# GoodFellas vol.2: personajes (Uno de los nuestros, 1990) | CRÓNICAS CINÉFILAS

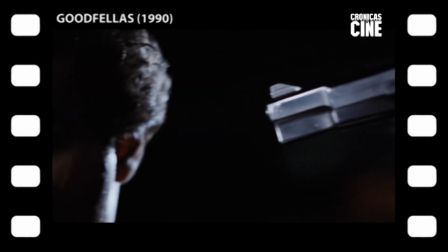(24:46)
En uno de los nuestros, las pistolas tienen una presencia muy especial.
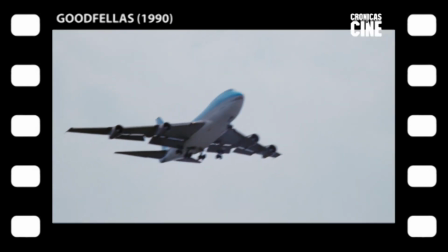(24:50)
En una película eminentemente patriarcal y rica en símbolos fálicos, muy poco sutiles, las pistolas cumplirán también ese papel.
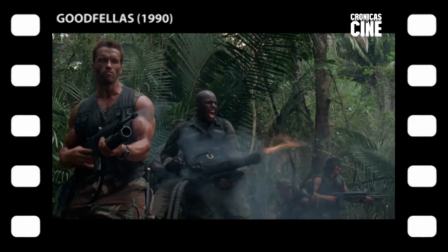(24:57)
Es verdad que el componente fálico de las armas es extensible a cualquier película, pero uno de los nuestros lo utiliza de un modo muy especial, muy minucioso.
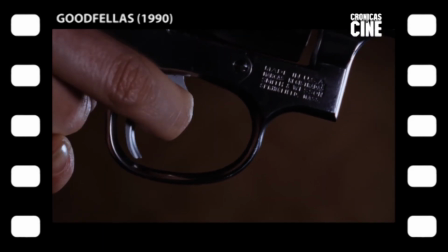(25:05)
Para empezar, ofrece muchos planos detalle, a veces muy cerrados, casi pornográficos de las pistolas.
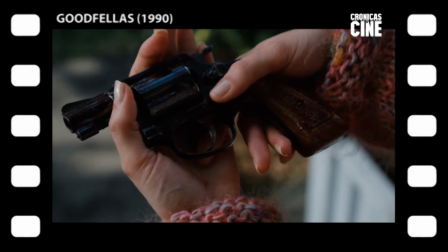(25:10)
En este caso, manchada de sangre del pretendiente vencido puesta en las manos de Karen.
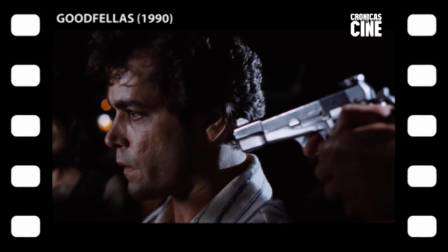(25:15)
Una secuencia muy sexual. Las pistolas de uno de los nuestros también sustentan la lectura política de la película.
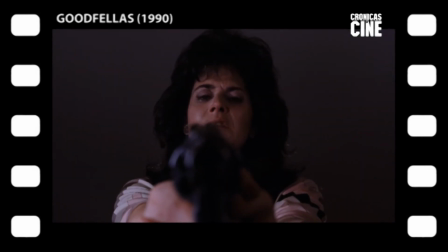(25:21)
El falo como cetro de poder, quien sujeta la pistola, mantiene sus derechos y domina al enemigo.
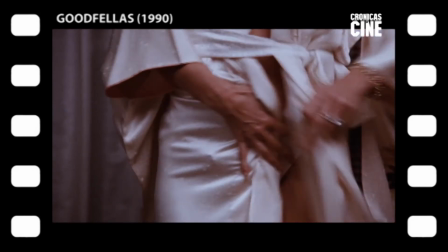(25:26)
No es casual el gesto de Karen muy al final, poniéndose una pistola en las bragas mientras tira la cocaína por el váter en mitad de una redada.
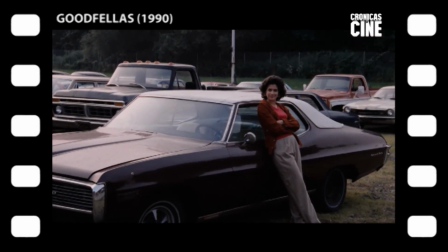(25:34)
Es Karen ejerciéndolo conquistado, un papel entre los hombres.
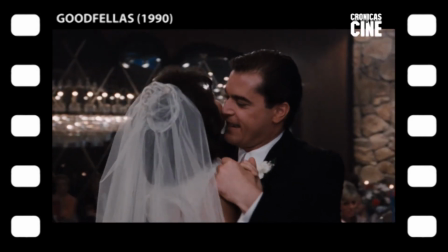(25:40)
Sin ser el fragmento más recordado de uno de los nuestros, sí es de los más dinámicos porque narra en muy poco tiempo pero sin escatimar detalles el viaje de
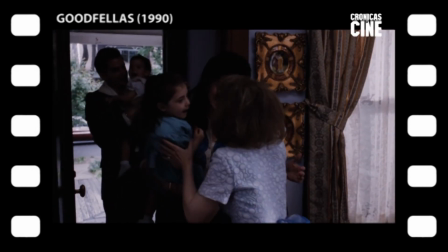(25:48)
Karen desde que se casa hasta formar parte del mundo gángster hasta ser uno de ellos.
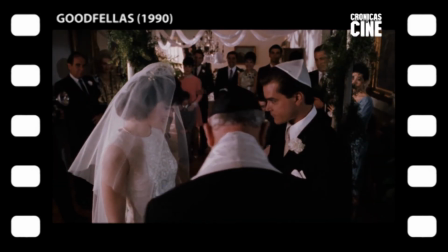(25:52)
En un corte que es como una bofetada, pasamos de la pistola de Henry a la boda. Una boda judía.
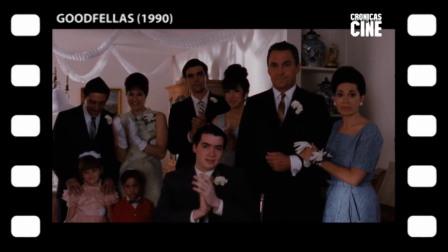(25:58)
La familia de Karen aplaude, no así los padres católicos de Henry que desaparecen de la película definitivamente.
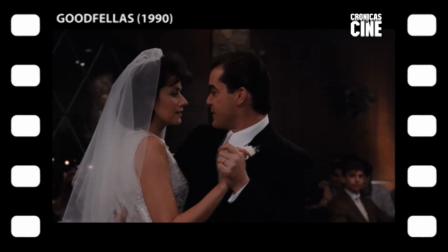(26:04)
Pasamos al convite, ahora es Karen, el pez fuera del agua, como queda de relieve cuando se pregunta dónde está la bolsa con los sobres.
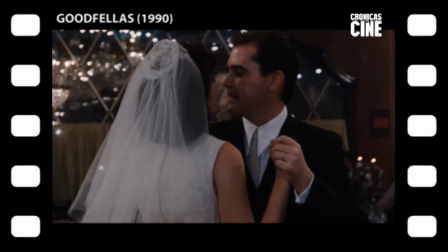(26:11)
Y Mijael Valhaus nos deleita con uno de sus característicos traveling circulares, marca de la casa.
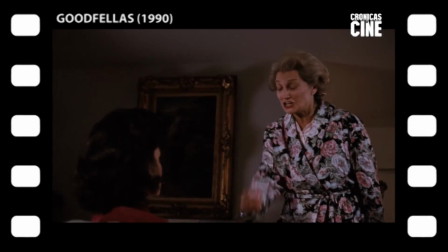(26:16)
Y aún está resonando el último redoble de la vida es como un sueño de los Hardtones cuando Karen y su madre reciben el primer baño de realidad.
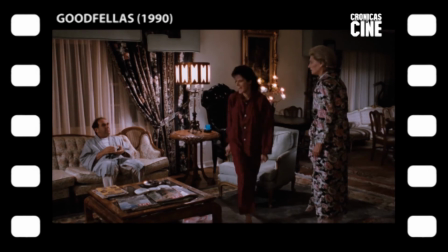(26:24)
Henry se pasa las noches fuera de juerga. La madre de Karen lo encuentra inaceptable, pero Karen le defiende.
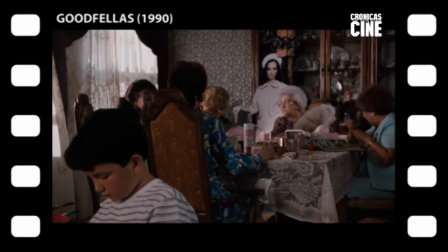(26:30)
En unas pocas secuencias, sin embargo, entenderá bien la postura de su madre. Por ahora asistimos al proceso de adaptación de Karen, de Muggle a uno de los nuestros.
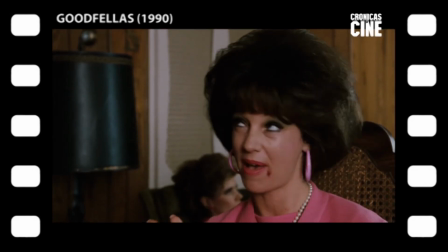(26:39)
En principio, Karen no encaja en ese grupo de marujas feas, sorteras, podridas, aburridas,
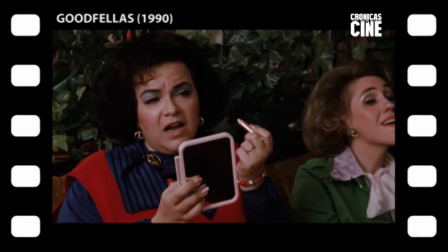(26:45)
estridentes y vulgares, hablando de los crímenes de sus maridos como si fueran cotilleos de oficina.
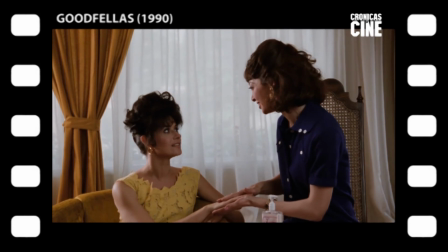(26:50)
Karen se ahoga ahí, no quiere verse reflejada en las otras esposas de gángster. No quiere acabar como ellas.
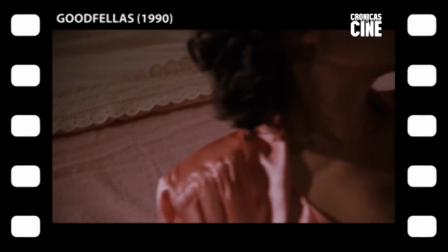(26:57)
Pero un off de Karen nos cuenta directamente cómo acabó acostumbrándose y lo racionaliza
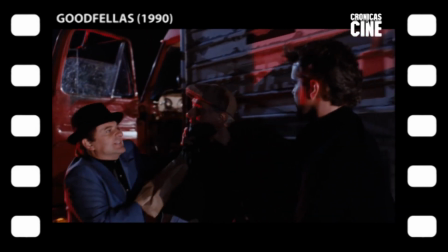(27:01)
pensando en su marido casi como en un honrado empresario que se busca las habichuelas.
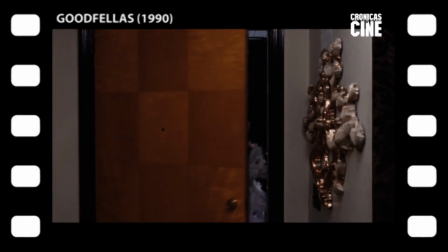(27:06)
Y corta directamente a un atraco. Uno de los nuestros está lleno de este tipo de cortes muy expresivos que logran reacciones físicas por parte del público.
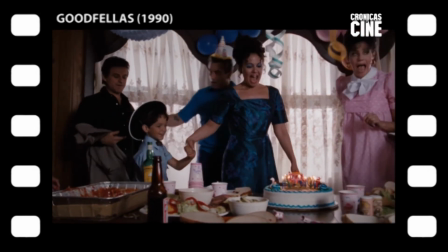(27:15)
Y después de racionalizarlo todo, ahora es Karen quien nos cuenta cómo son las cosas en el mundo de los gángsters.
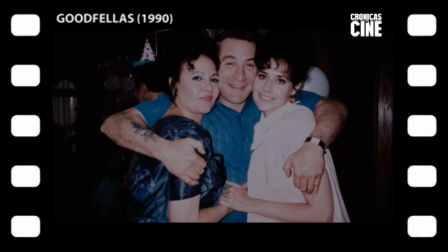(27:21)
El viaje de Karen al mundo gángster es ya completo. Recibe al FBI con una orden de registro como el que recibe al fontanero o al contador del gas.
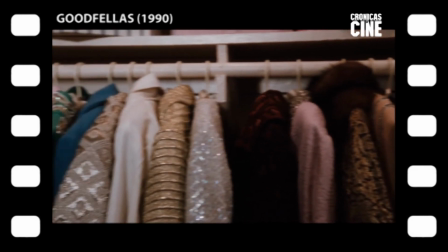(27:29)
Y el detalle fundamental ya habla en primera persona del plural. Éramos, estábamos, íbamos.
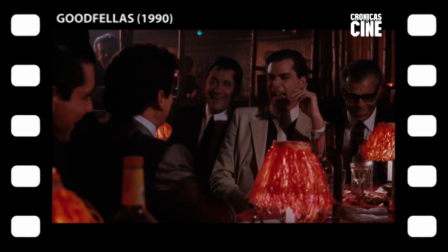(27:35)
Lo que nos lleva al carácter hipersocial de Uno de los Nuestros.
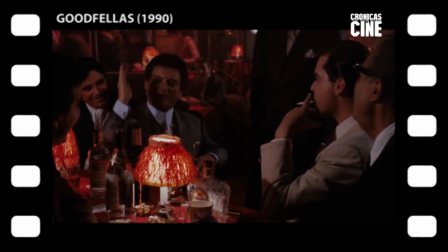(27:40)
En Uno de los Nuestros jamás vemos a sus personajes solos o haciendo vida familiar.
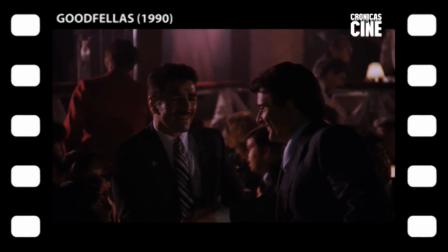(27:45)
Siempre están acompañados de otros mafiosos. Como dijimos,
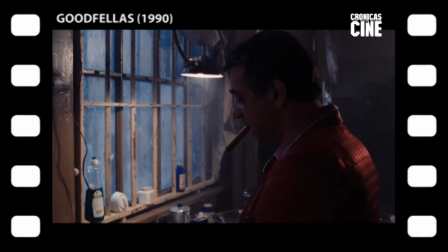(27:49)
a Uno de los Nuestros se le achacó tratar a sus personajes de manera superficial como si esto fuera un fallo de la película y no una carencia emocional de sus personajes,
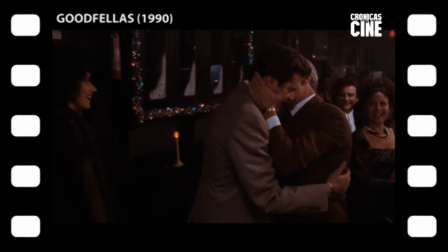(27:58)
que huyen de la intimidad como de la peste. Porque más allá de los trajes, las cuelgas y las pistolas, al llegar a casa y colgar los disfraces,
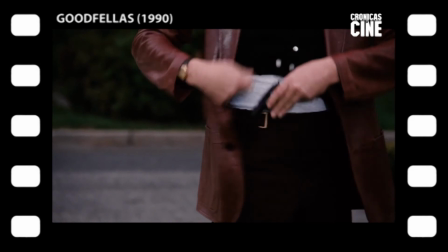(28:05)
los gángsters son tipos normales y corrientes y por tanto vulnerables, y eso va en contra de todo aquello por lo que se hicieron gángsters en primer lugar.
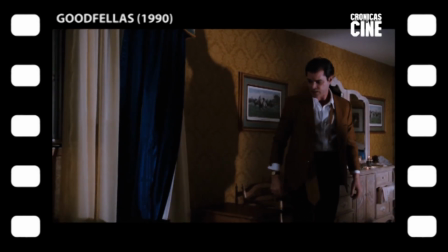(28:13)
No es sorprendente que donde el derrumbe moral de Henry se manifieste primero sea en el hogar.
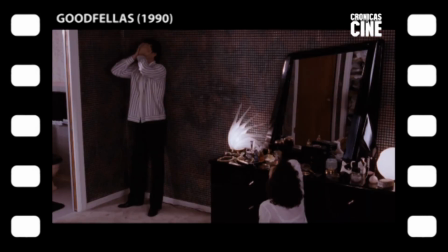(28:18)
De ahí el carácter hipersocial de unos personajes que tienen miedo de la vida familiar o de quedarse solos frente a su propia insignificancia o frente a los cadáveres del armario.
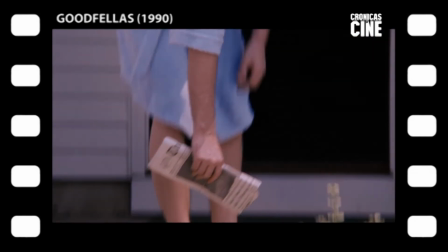(28:27)
Más allá de los privilegios, la muerte nos iguala a todos, pero la intimidad nos iguala en vida y los gángsters no quieren ser igual que los demás.
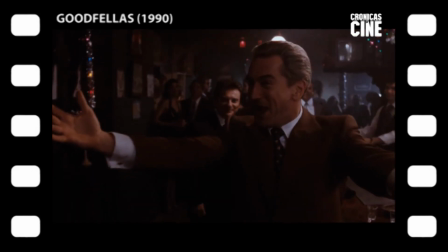(28:35)
A un nivel menos profundo, las continuas reuniones grupales son una forma de control social, de tenerse vigilados unos a otros.
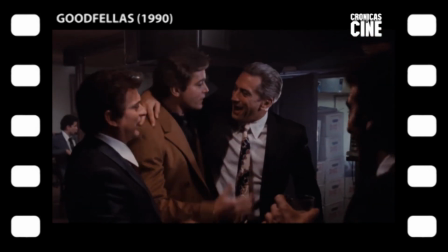(28:42)
Ten cerca a tus amigos, pero más cerca a tus enemigos.
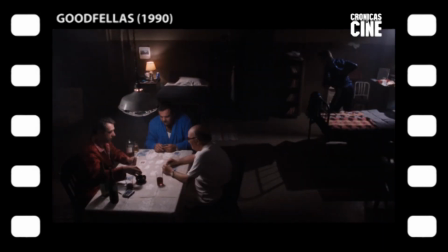(28:45)
Rara vez vemos solos a los personajes, y cuando están solos es porque están haciendo algo antisocial, algo al margen de la mafia y, por tanto, contra las normas.